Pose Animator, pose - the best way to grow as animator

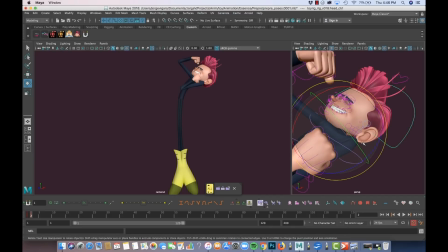(20:33)
So my idea is something that I do many often, which is get like a different head angle,
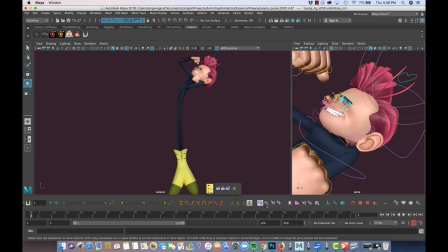(20:42)
but I use the deformers or the head in order to just alter a little bit and deform the head a little bit. So I want to see how it works if I just get like more profile in the mouth, but
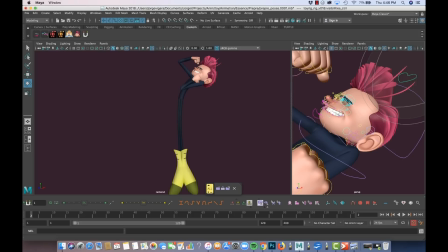(20:57)
more frontal of the head. So for that, I'm gonna bring these guys up. And see how it works. I'm not sure if it's gonna work, but I like to try.
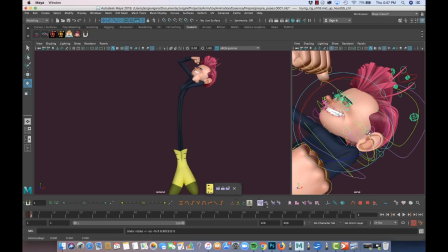(21:15)
Right, just a little bit, right? So did you see? I think it's working. So I'm gonna keep that. I'm gonna keep that. And actually I'm gonna keep testing and push a little bit and see how it goes. I'm gonna do more profile of the mouth, from the mouth. So I'm using as reference this part here,
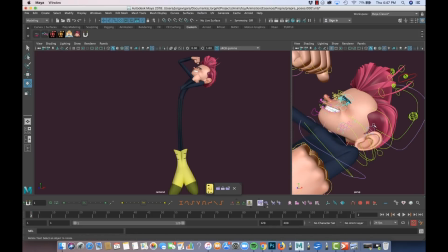(21:34)
and I'm gonna push a little more the upper and see how that goes.
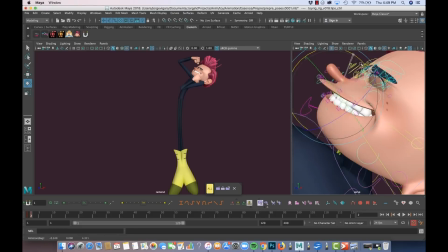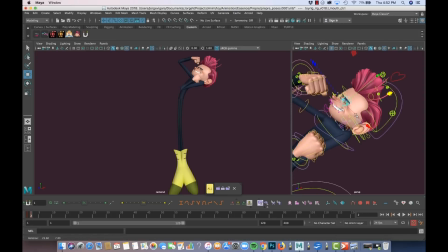(21:48)
So I'm gonna try to now, actually this is not looking bad, but I like to push a little more the contrast between these two parts and see if I can get like a more 2D feeling on the side.
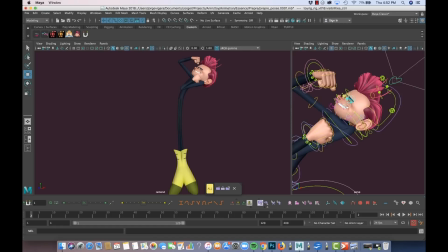(22:01)
So I'm gonna start using some of more of the deformers and see what I can find.
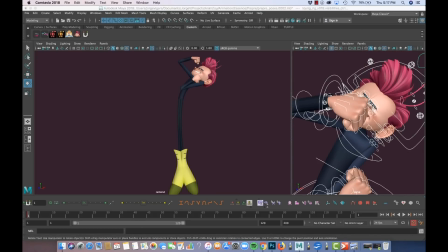(22:11)
Okay, so before I continue, I'm gonna try to bring a little more of balance to the overall pose.
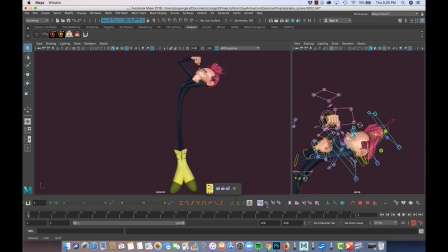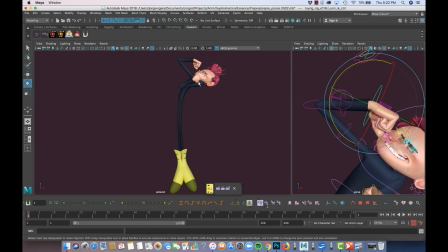(22:24)
So generally I just reduce a little bit some of the scales, like I reduce this down, these ones are a little down, the feet bad. In the other side I got the arms a little, or the hands a little bigger, just just to reaffirm that energy that is going here.
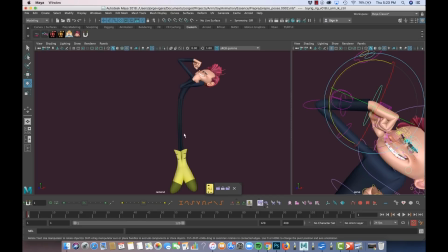(22:44)
I'm gonna try to bring a little of that force coming towards this way. So that's why I'm creating like these angles of tension in the hands, and see where I can get with all that. I like to also get like a nice feeling in this shoulder and this arm and this hand.
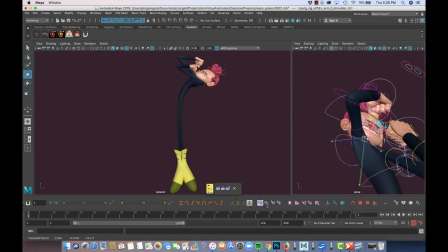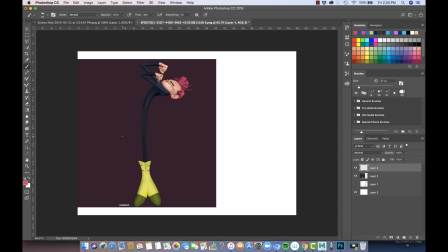(23:16)
So that's it, more or less. I could continue working on the pose forever because it's the most favorite part of the job, but I'm more or less pretty satisfied.
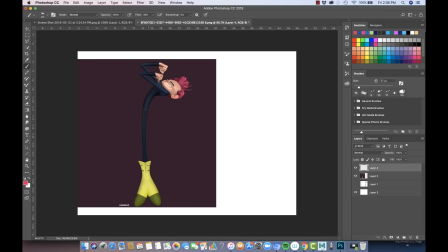(23:29)
Some certain aspects of appeal that I'm happy with, that I think that more or less is there, is, well, not just the line of action is working very nice. The overall balance of the character, like there's like some good
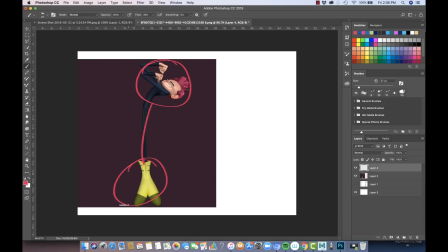(23:47)
weight there and some good weight there that is connected through the body. That's also helping a lot to get good appeal. I really like the 2D kind of feeling that I got into the feet, more or less working. They are pretty nice too.
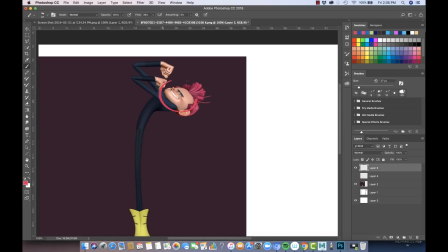(24:07)
The face, more or less, I think is working pretty good too. This kind of relationship that I got into with the eyes and the mouth, I think is working very good too. It's not as intense as I had it in the 2D version, but more or less it's good.
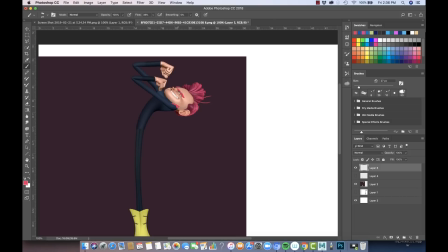(24:26)
I really like also getting that subtle feeling of the shoulder going a little over the face.